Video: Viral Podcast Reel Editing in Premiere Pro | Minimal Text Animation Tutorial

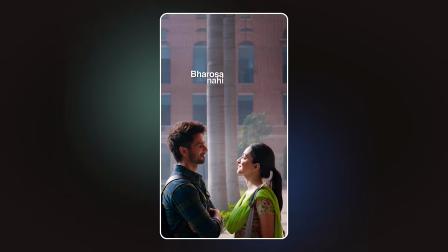12:38 Now this scene is special. The left side is a clean normal video and the right side has a red tint with a glitch effect on it.
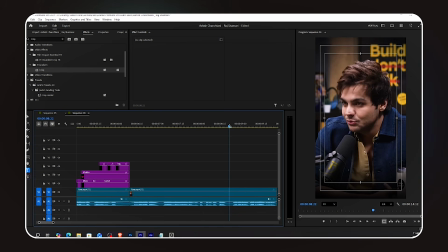12:45 This is perfect for storytelling. It visually shows 2 different emotional states or ideas at the same time. Very powerful for podcasts. I cut the scene at the scene change. I'm using a movie clip for this scene.
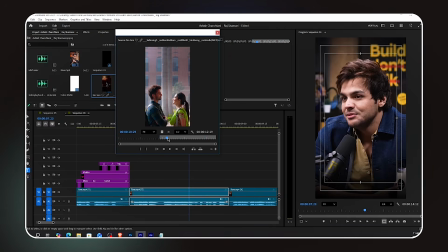12:55 I find the specific part I want and drag it into the timeline. But here's the thing.
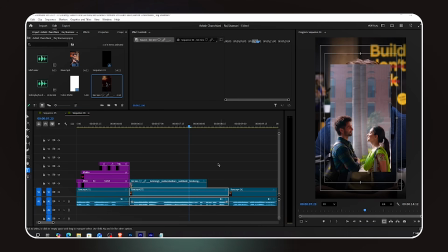13:01 The clip is shorter than the scene needs to be. So I'm going to use the rate stretch tool to fix that.
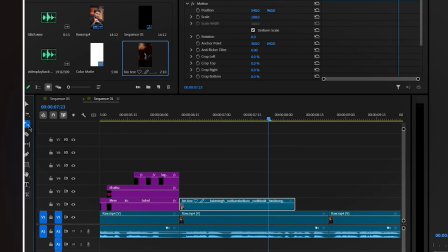13:07 Go to the toolbar and select the rate stretch tool. It looks like a bracket.
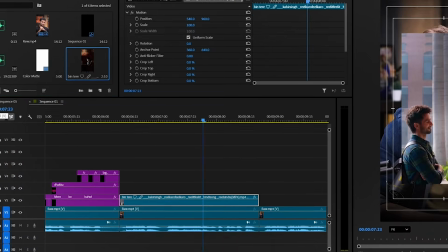13:12 Now click and drag the edge of the clip to stretch it to the length you need. When you stretch a clip with the rate stretch tool, it slows down the playback speed.
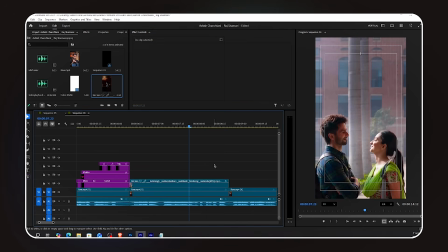13:20 So the clip becomes longer but plays in slow motion. It's a very quick way to fill out a scene and it also adds a nice cinematic slowdown effect. Now I duplicate the movie clip and cut it right in the middle of the timeline. So I have 2 versions of the clip side by side.
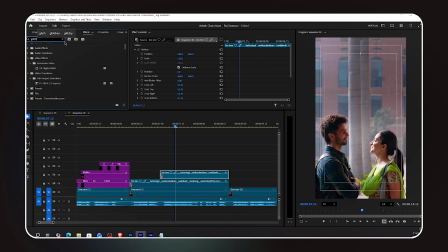13:37 On the second movie clip, the right side one, yes, I go to Effects and search for Glitch 2.0 Impact.
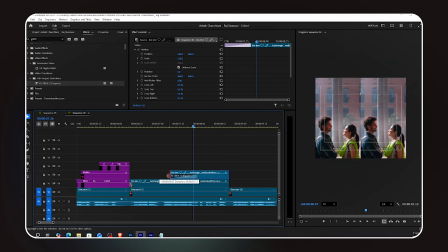13:44 Drag and drop it onto this layer. This is a transition style effect that creates a digital glitch look.
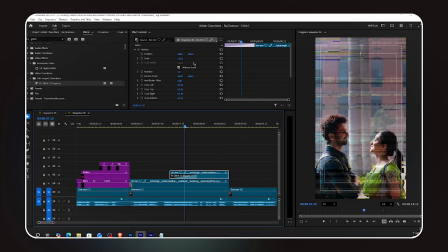13:50 It looks great, but right now it's covering the full video. We only want it on the right side. To fix this, I add a crop effect to this glitch layer and crop the left side by 50%. Now the glitch effect is only visible on the right half of the screen, while the left half shows the clean normal video. Perfect split. Now I want the right side to have a reddish tone to make it feel different and more intense.
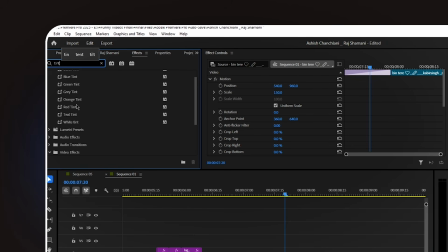14:16 I go to Effects and search for Tint. Drag and drop it onto the right side movie clip layer.
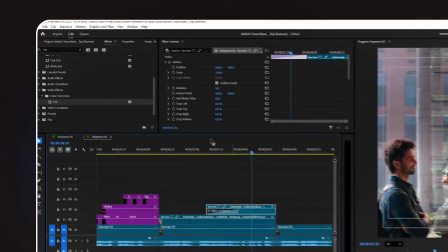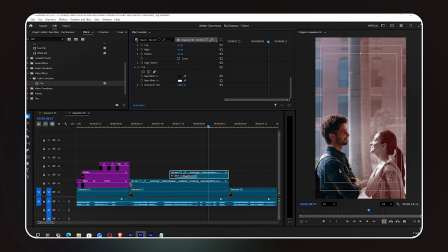14:30 In Effect Controls, I change the colors to a red tone. You can see the exact values I use on screen. Adjust to your taste, but go with a deep, slightly dark red. Looking at it, it feels a bit flat. So I add one more effect: brightness and contrast.
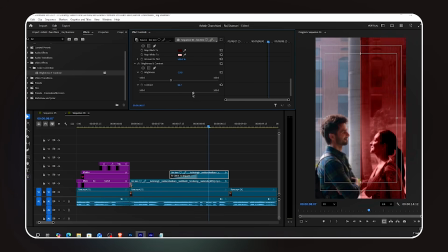14:48 I decrease the brightness to around -20 and increase the contrast to around 35. Now the right side has a bold, dramatic, red-tinted look that feels totally different from the normal left side.
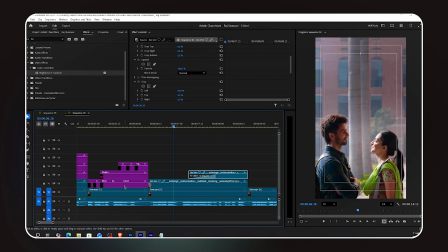15:02 Very cinematic. Now let's add text to both sides. I copy the text layer from the previous scene and type my new text.
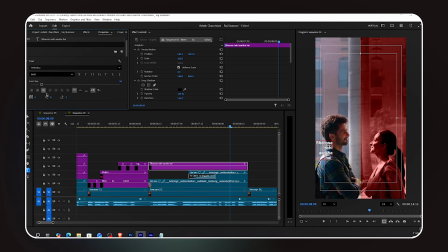15:10 This time the text is arranged in a horizontal row, and in Properties, I make the text right side aligned. I increase the text size slightly. This text group goes on the left side.
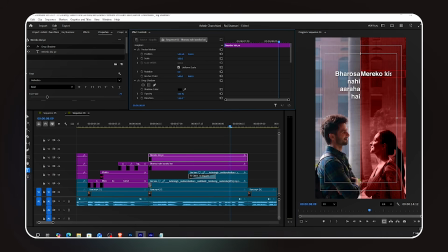15:24 Then I duplicate the text layer and type the second group of text. This group is left side aligned and goes on the right side.
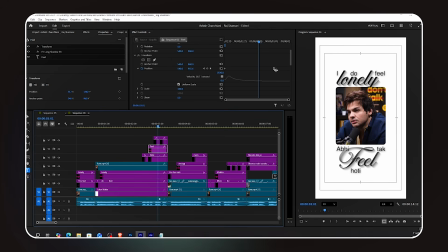15:32 For the animation, I copy the transform effect from the highlighted word from earlier and paste it onto both text groups.
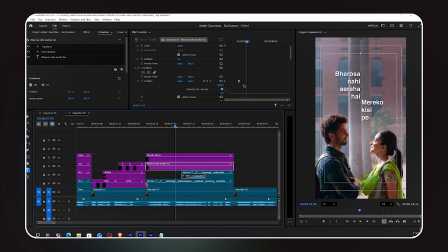15:41 Now both text groups animate from bottom to top. I adjust the keyframe timing slightly for this scene. Here, because we need each word appearing individually, I'm putting each word on its own layer.
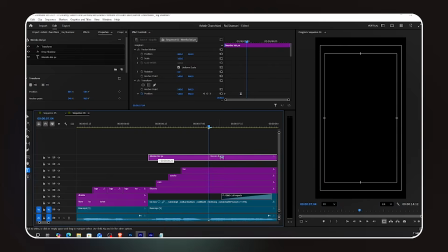15:54 The crop technique won't work as cleanly in this layout. I speed through this part because you've seen how to do it before.
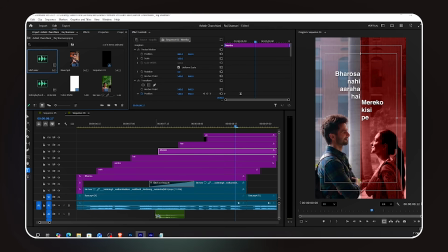16:05 I have a glitch sound effect file. I place it on the audio track right at the moment the glitch visual effect hits.
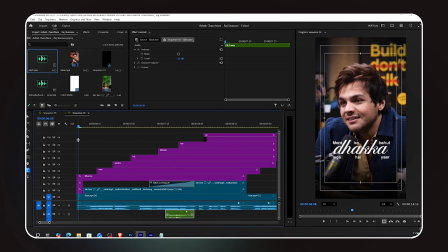16:12 This tiny audio touch makes the glitch feel physical and real. A little detail that goes a long way.
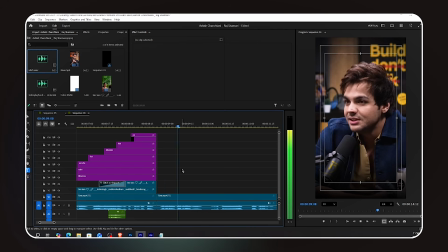16:18 If you're following along and want to study the exact keyframe values, layer order, and effect settings, grab the full project file from the membership. All of it is there, ready to explore. Members, it's in the Posts section.
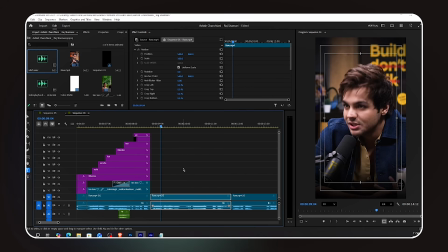I cut at the scene change and add the movie clip here.